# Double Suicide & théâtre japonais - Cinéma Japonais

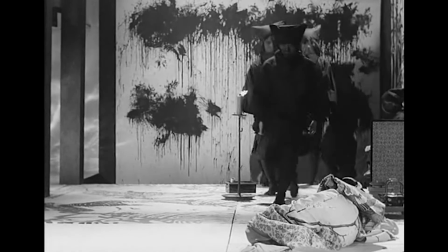4:10 Peu après cette intervention, d'autres personnages en noir aident à ranger la pièce, ou plutôt la scène.
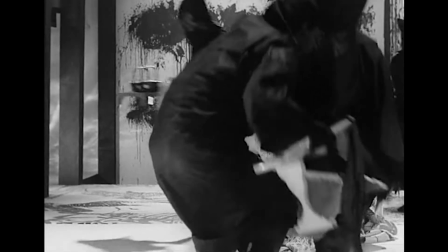4:16 La mise en scène pour la prochaine scène se prépare.
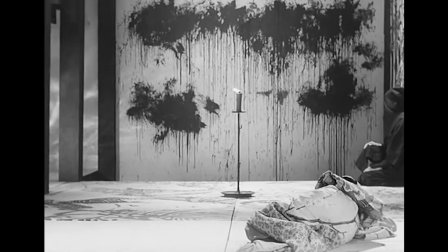4:19 Le film, qui utilisait jusqu'alors des transitions cinématographiques, c'est-à-dire des cuts, des fadings, utilise maintenant une transition théâtrale.
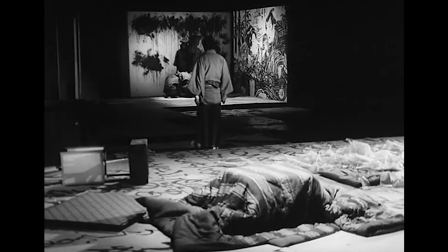4:29 En réalité, ces personnages en noir sont très importants dans le théâtre japonais.
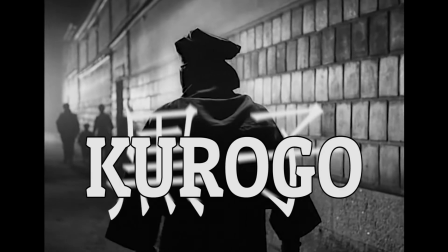4:34 Ce sont des kurogo, ce qui signifie littéralement « enfant noir ».
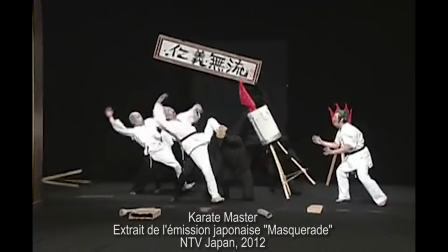4:40 Ils sont utilisés dans le théâtre Bunraku pour effectuer les effets spéciaux ou les changements de décor.
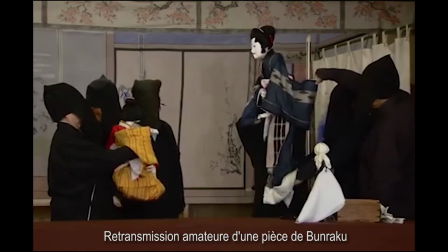4:46 Pendant leur intervention, ils doivent rester discrets pour que le public ne se concentre que sur les personnages et les décors.
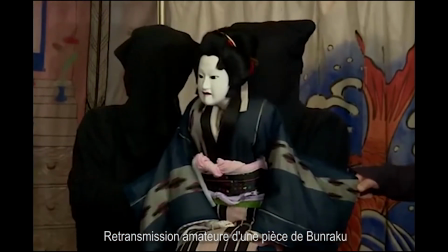4:53 C'est pour cela qu'ils sont tout en noir. Même s'ils ne peuvent pas être totalement ignorés,
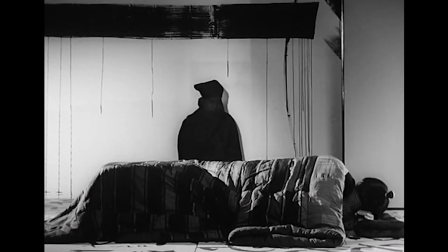4:58 le spectateur accepte leur présence et sait qu'il ne doit pas y faire attention.
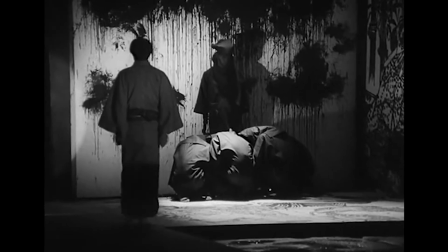5:03 Mais pour ce qui est du cinéma, il n'y a aucune raison d'utiliser les kurogo.
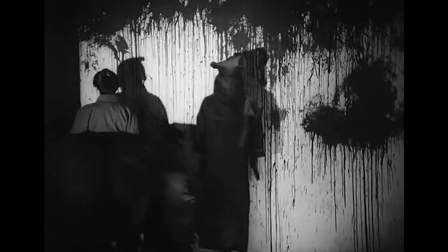5:08 Grâce au montage, on évite bien entendu de montrer les changements de décor et l'on peut ajouter les effets spéciaux en post-production.
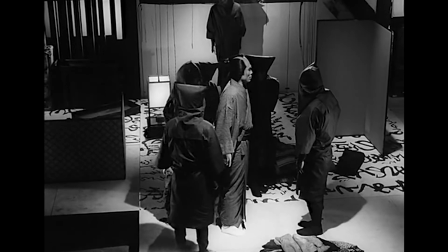5:14 Mais pourtant, dans ce film, les kurogo sont utilisés. C'est un exercice artistique intéressant, mais est-ce vraiment seulement une façon d'habiller le film?
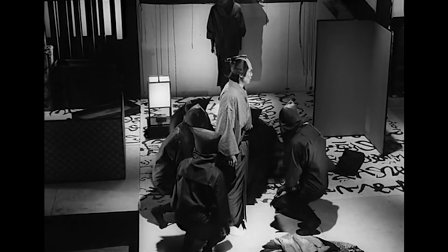5:22 Pas vraiment.
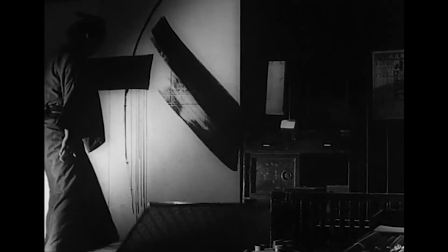5:23 Les kurogo sont probablement ici pour symboliser le conflit entre deux concepts très fréquemment opposés dans les pièces romantiques du Sewamono.
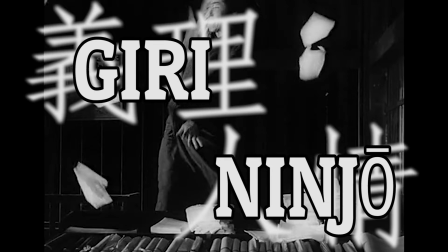5:32 Ces deux concepts sont le giri et le ninjoro. Giri signifie devoir ou honneur.
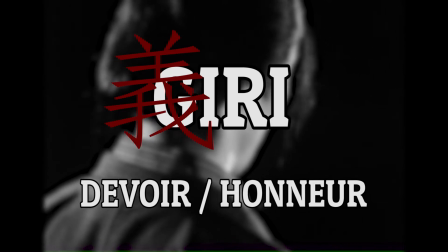5:40 Le premier kanji fait référence à la justice, à la morale, à la loyauté. Le second représente la logique, la raison, la vérité.
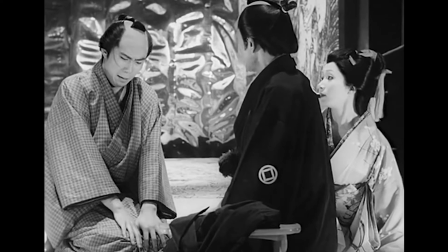5:47 Le concept du giri porte l'idée d'une dévotion de soi pour quelqu'un d'autre.
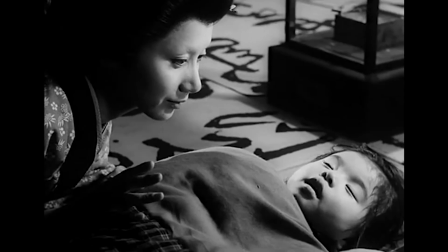5:52 Ici, Jihei a des responsabilités envers sa famille. Il ne peut pas quitter sa femme et ses enfants, principalement parce que ce n'est pas socialement accepté.
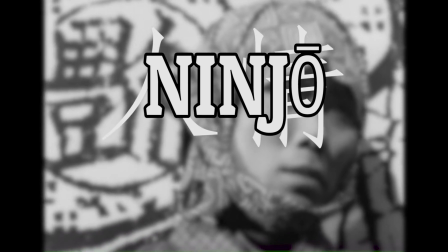6:01 Au contraire, le ninjo signifie littéralement « sentiment humain ».
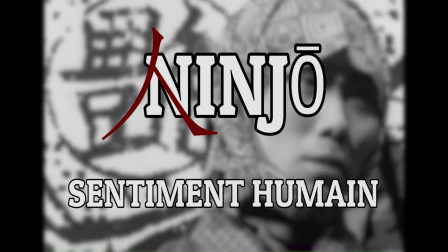6:05 Le premier kanji représente simplement la personne, l'homme avec un grand H. Le second kanji représente les sentiments, la passion ou les émotions.
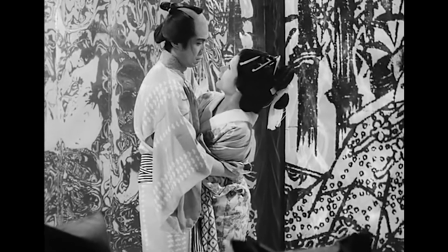6:14 Dans le film, Jihei tombe amoureux d'une prostituée, ce qui ici encore n'est pas socialement accepté.
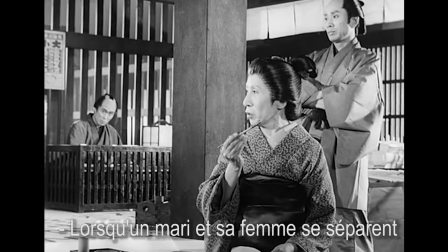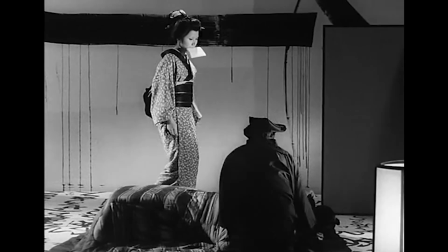6:25 Sous la pression sociale, Jihei renonce à son amante. Mais il ne peut pas oublier ses sentiments.
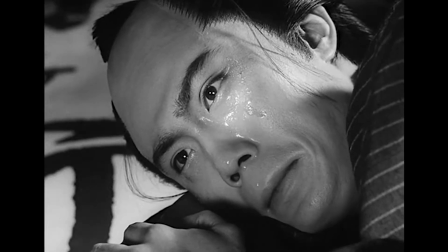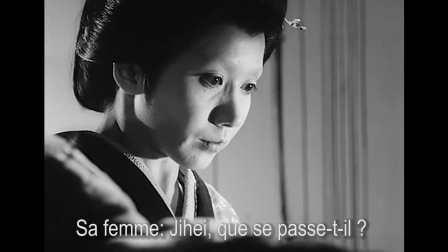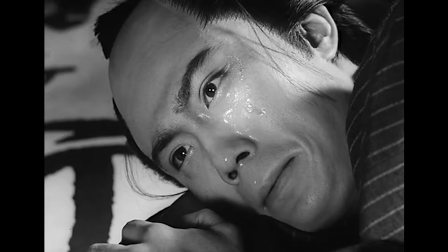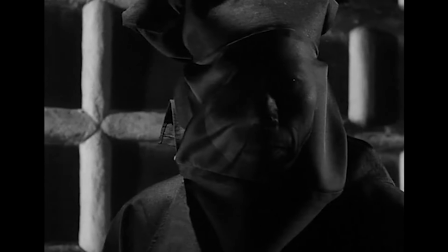6:53 Les kurogo portent en eux le concept du giri. Ils sont la barrière au ninjo du héros.
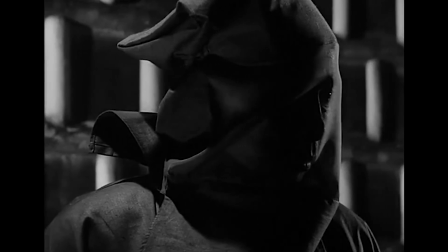6:58 L'amour de Jihei pour Koharu est mal. L'ombre des kurogo est menaçante.
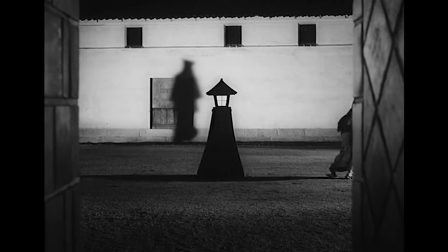7:03 Ils surveillent, ils suivent les personnages comme pour ponctuer chacune de leurs actions.
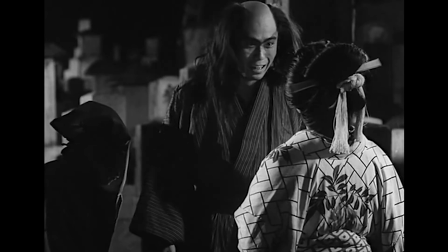7:11 Après que Jihei a décidé de s'enfuir avec son amante, les kurogo l'incitent à sortir son épée.
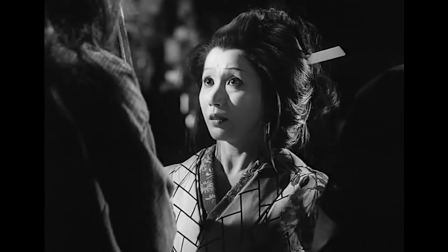7:17 Ils sous-entendent que le recours à l'épée, et donc au suicide, est la seule option pour les deux amants.
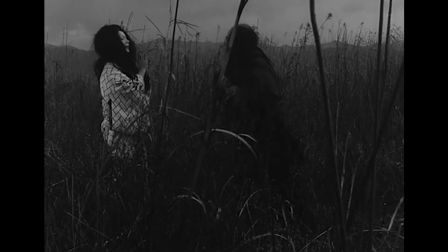7:22 Plus tard, Jihei finit par utiliser cette épée pour tuer son amante.
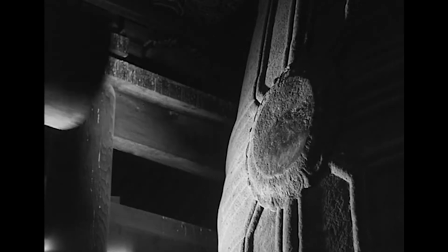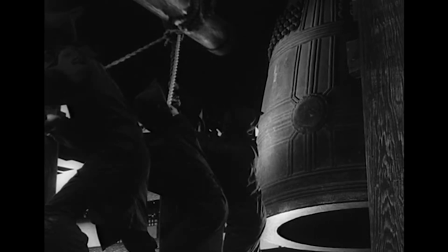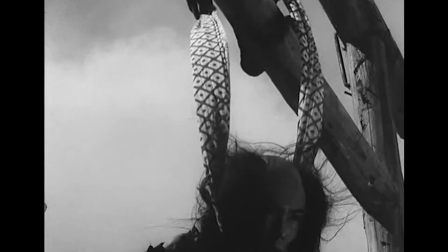7:39 Les kurogo finissent par aider Jihei à se pendre.
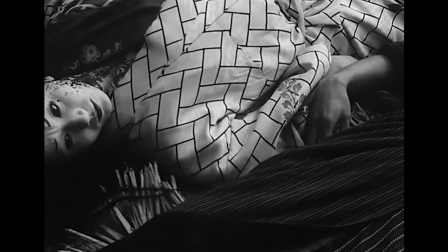7:46 Les deux amants n'étaient que les marionnettes des kurogo, et donc, dans une certaine mesure, du giri.
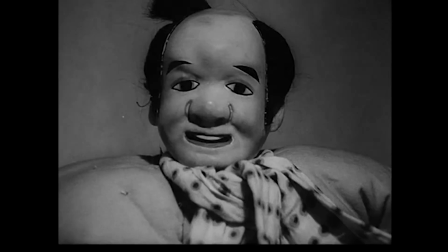7:53 L'ouverture du film, avec toutes ces poupées, lève toute forme de doute.
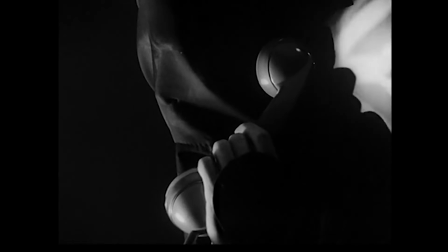7:57 Avant le titre du film, on peut également entendre une discussion téléphonique à propos d'une pièce de théâtre sur le point d'être jouée.
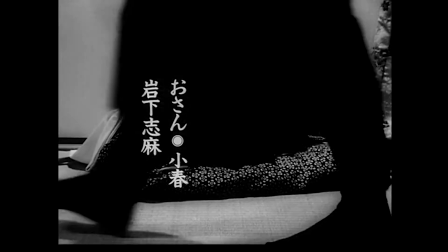8:06 Comme des marionnettes au théâtre, les personnages étaient condamnés depuis le tout début.
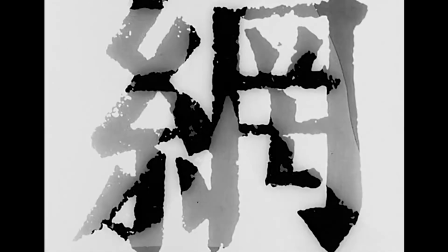8:11 Le titre du film n'a jamais cherché à cacher cette mort inévitable.